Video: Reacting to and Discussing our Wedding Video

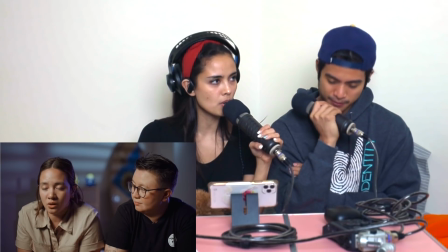28:46 I thought, hey, who would better know the most about this couple aside from them than the people that they love, diba?
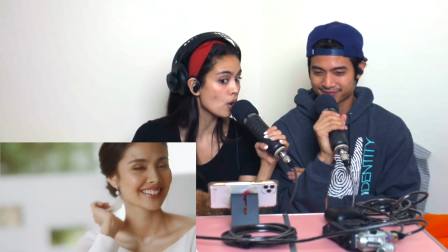28:54 The people closest to them would know the most about the couple.
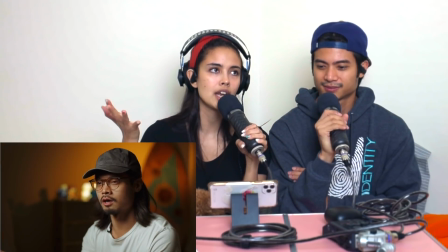28:58 And I proposed to Mikael, why not have something very documentary-ish style?
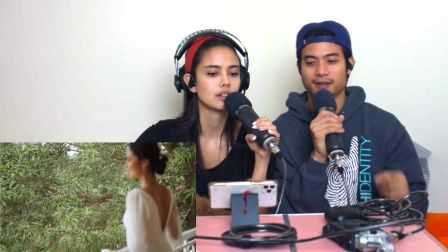29:05 I also remember one very important point why we have interviews here. In our lives, it's very clear that there have been segments throughout time.
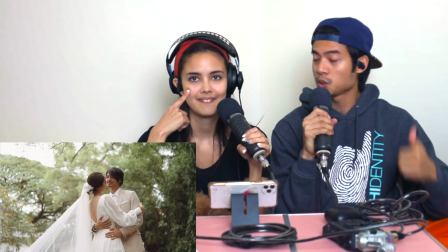29:13 One where we lived with our families, through where we lived, through our work.
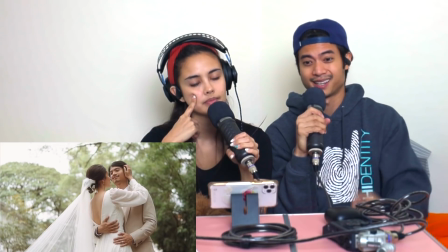29:19 We were in GMA working through our teleseries 24/7 at certain points.
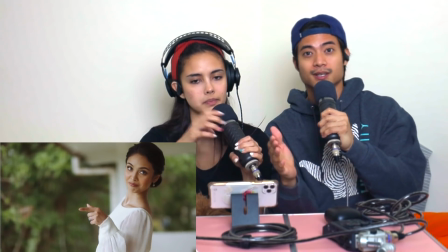29:23 And another point where we grew with coffee and got to know a completely different group of people through our coffee.
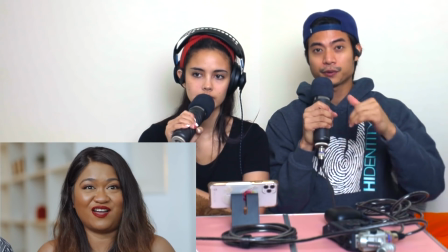29:30 So if you chart out our lives, there are like 3 or 4 different groups who we grew up with,
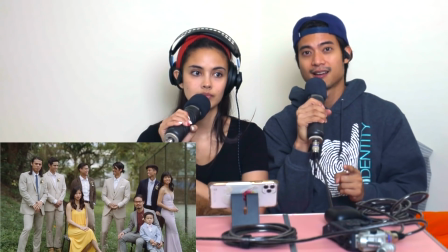29:37 but that doesn't necessarily mean that they know one another. Yeah.
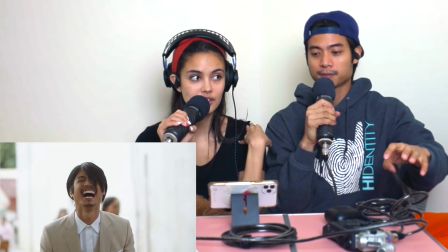29:42 So my family, the work group, my friends, her friends, the coffee friends that we've made.
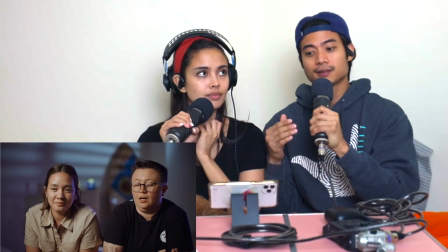29:48 So you have a handful of groups, and we wanted them to know about one another
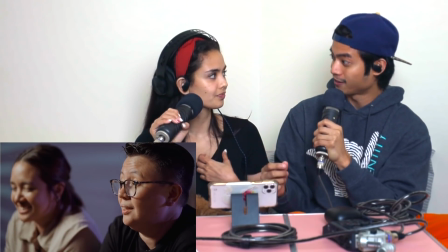29:55 because each of those groups knew something a little bit different about us because they got to know us in different points of our lives.
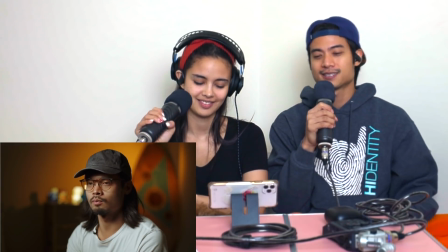30:03 So imagine if my family got to know stories from my coffee friends and my work friends and what they experienced with me and Bones.
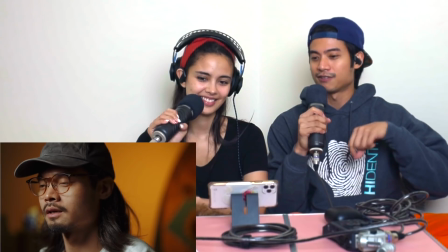30:12 And that was the point of having interviews from our different circles.
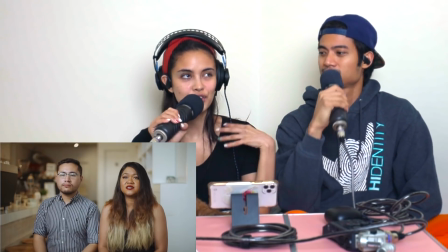30:16 Yeah, they always say that you have different personalities with the different groups that you hang out with.
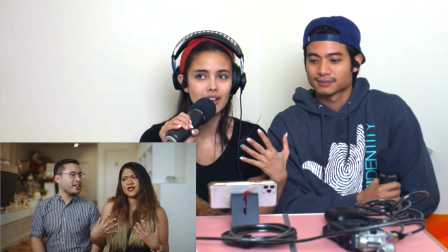30:21 And it's kind of the same for us. I mean, syempre, iba yung galawan namin when we're with family.
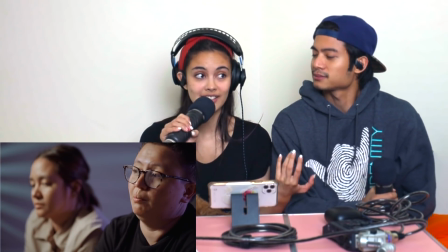30:26 And we act differently when we're with friends and with different groups of friends at that.
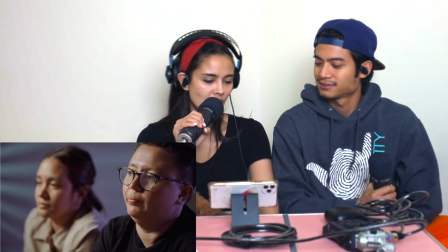30:31 So we just thought, like Mikael said, we wanted them to see different sides of us through the eyes of our friends.
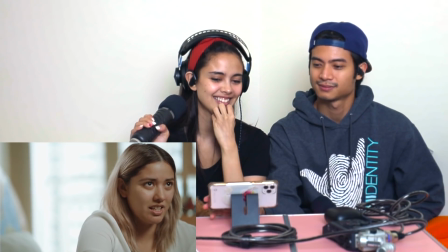30:37 So loud and obnoxious, and like whenever he laughs, it's like ha ha ha ha ha ha. Laughter.
I love this edit because it's so real. Like your laugh is so ha ha ha. And they were able to catch that laugh because they put the lapel inside my suit. I love this. It's so Mikael. Whenever you get to talk to Mikael or you see him, am I that loud? You're pretty loud, Fofo. Really? Like your voice is not. I'm not saying you're like shouting or anything, but your normal voice is loud. Like my normal voice is very soft, but your normal voice is like parang nagmamodulate na kumakanta na ewan. Well, my singing talent comes out even when I speak. Parang yung sa mga sa nasa theater yung abot hanggang likod. Ganon. Really? Oo, ganon yung boses mo. Who knew? Apparently everybody except me. It was good.
Nah, you know, he made her better.
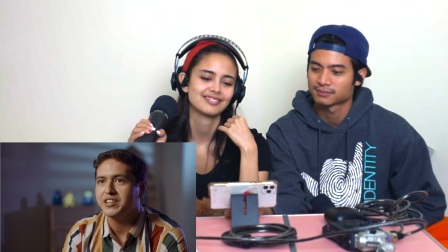31:41 She made him better.
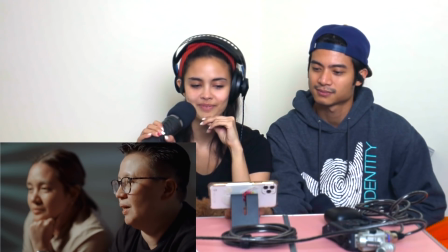31:43 Megan is the polish and class that sometimes Mikael lacks.
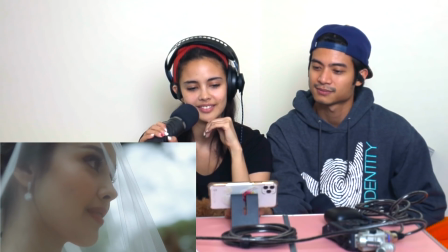31:50 And I honestly think Mikael is the solid rock that sometimes Megan lacks.
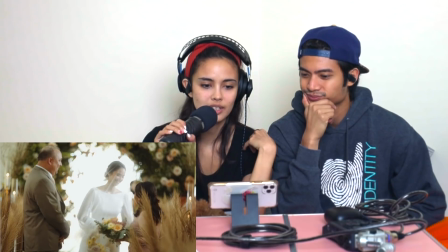31:56 I think this is the part that a lot of people look forward to, is seeing the bride walk down the aisle, watching the groom's reaction.
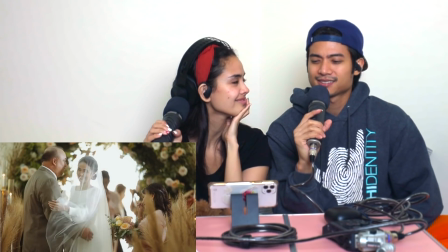32:05 It was very, I don't know, how do I put this?
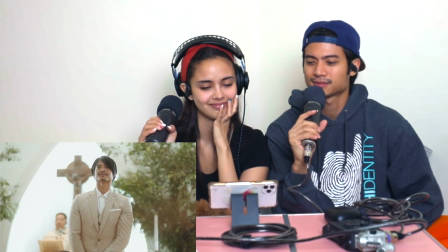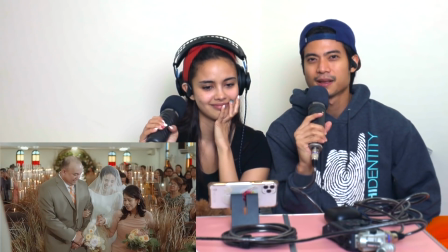32:15 I don't think there's much more context I can provide. I think the music and the visuals that you guys see here in the video,
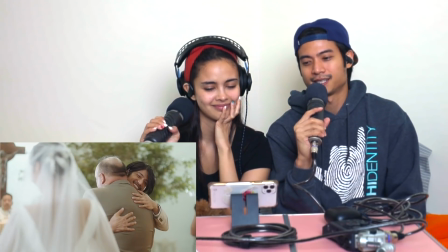32:24 I think they perfectly encapsulate what was happening at that very moment.
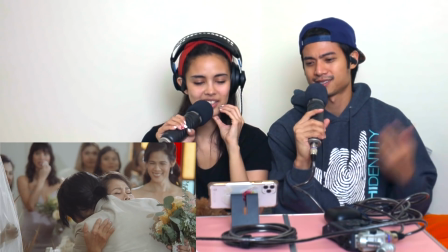32:31 I really like the song choice. Same. I love the hug that you gave my brother.
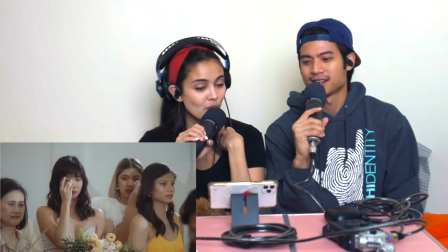32:36 My kuya. Yeah.
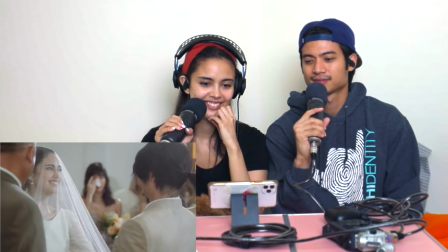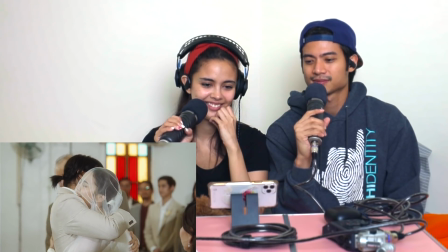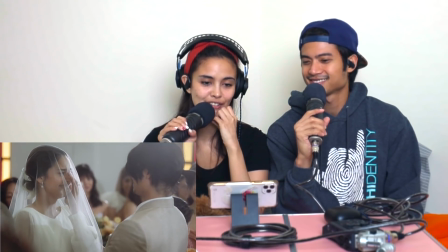32:48 Aww. Here I am about to ugly cry after laughing down the aisle. Oh, ugly cry.